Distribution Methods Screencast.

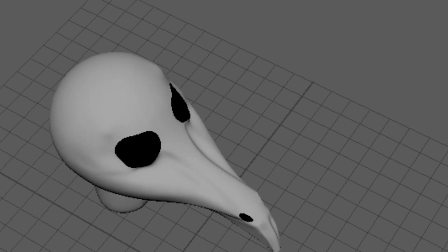[4:10]
Using Substance Painter for the big skull was hugely helpful, as I found a preset of stitches which I ran along the beak of the skull. This was much easier than if I were to do this on Photoshop, where adding in every stitch individually would be more time consuming.
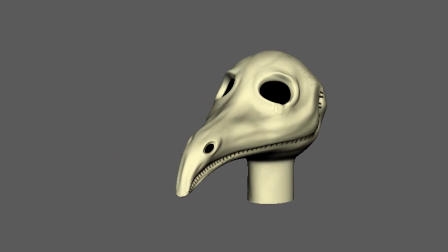[4:23]
I then added in the cracks around his eyes and on his forehead, whilst also adding in a deeper colour for the textures within his skull. I also had to model a body for my skulls which would be underneath their cloaks.
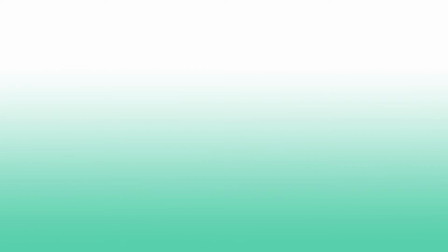[4:37]
Originally, I was just going to place an egg-style shape underneath with skeleton arms attached, so that the egg shape would serve as the shape of the torso, and the rest of the cloak would drape down.
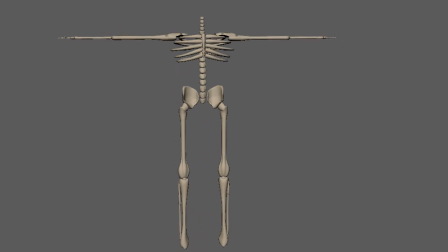[4:47]
However, because I was really enjoying modelling on this project, I decided to model a full skeleton minus the feet.
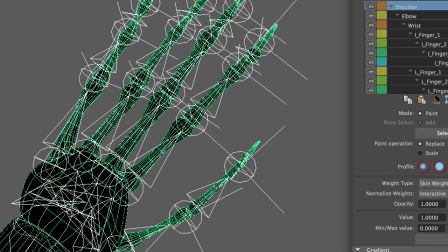[4:53]
The rigging of my characters took a lot of experimentation in order to get it right. Due to the nature of my characters being skeletons and having each individual bone as a separate joint, I learnt that the best way to skin these joints would be to flood each individual joint completely, so that they move separately of one another.
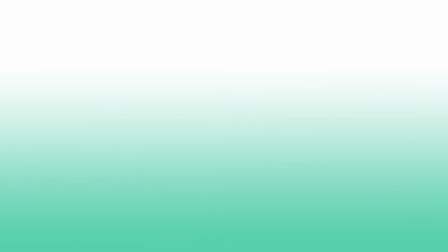[5:11]
This worked well, and it was surprisingly very easy to move and animate, and I ended up being especially proud of the hand movements in my characters, specifically in one shot where the big Grim Reaper is marking his board. When I moved on to lighting, I experimented with different kinds of lighting for each setting.
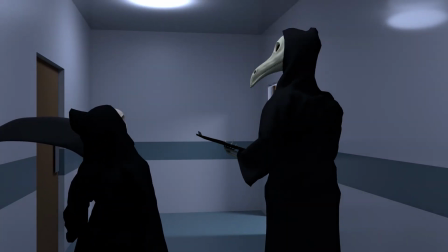[5:27]
My first scene was in a hospital, so I wanted to get a cold light that would often be found in these places, making them bright and blue and looking very clinical.
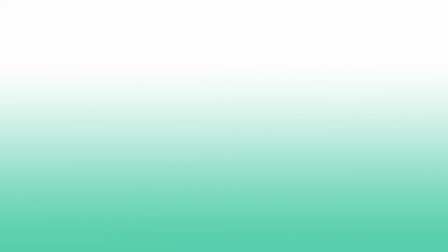[5:35]
I moved on to the 2 nighttime scenes next, and I was happy with this lighting.
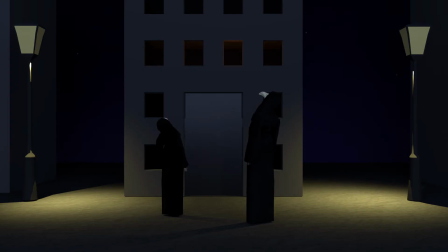[5:39]
I used a large area light that was coloured purple as the base and included artificial lights
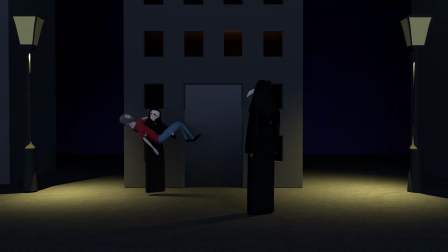[5:44]
from street lamps and buildings to create a spotlight effect and illuminate the important elements of the scene.
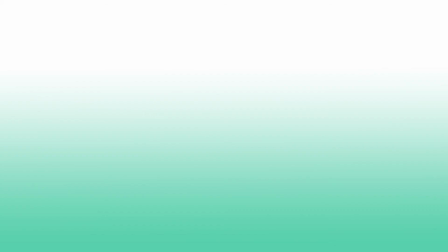[5:49]
My final scene involved a natural light, and the shadows were especially important in the scene,
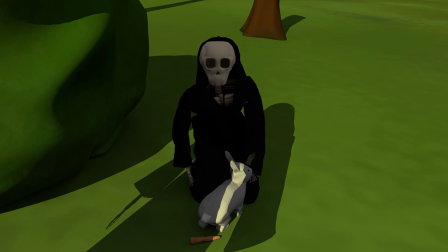[5:54]
and so I focused a lot on finding the best light and right colours to create these shadows.
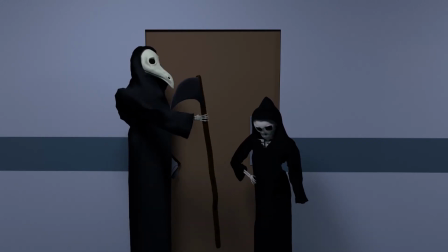[6:00]
Once everything was together, all that was left to do was render and put everything together.
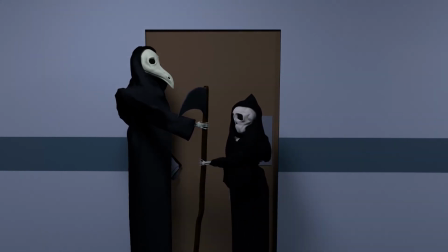[6:04]
The rendering took a long time in my hospital scene due to the reflective surfaces within the scene.
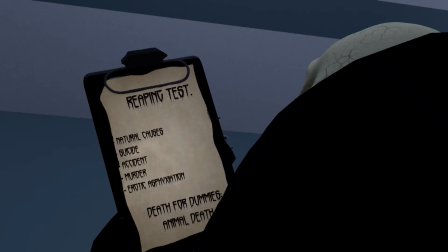[6:09]
I knew that these surfaces would significantly increase the render time, but I was not willing to sacrifice on the quality of my render for time management.
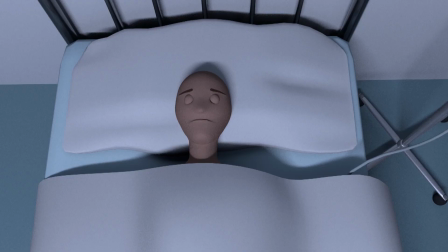[6:18]
Doing a whole project by myself has taught me a lot about the production work that goes into an animation.
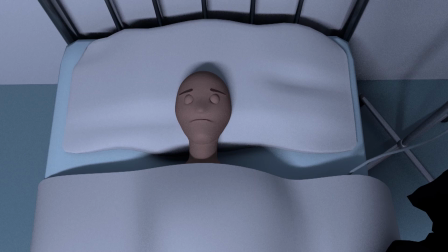[6:23]
It has also shown me where my strengths and weaknesses are, and with this knowledge I am going to go forward and try to improve in these areas. I believe that this project shows that I am able to produce work to professional standard,
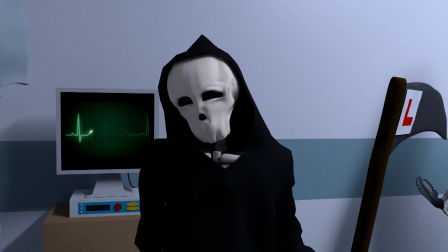[6:34]
and with improvement I believe I am ready to join the industry and contribute to professional projects.
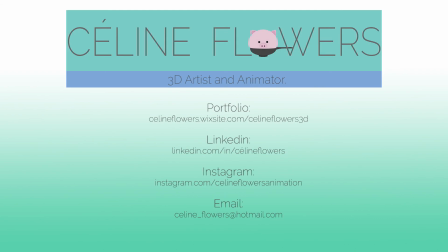[6:39]
You can find me at any of these sites to look at other works I have created, or contact me directly at celine_flowers@hotmail.com. Thank you for watching.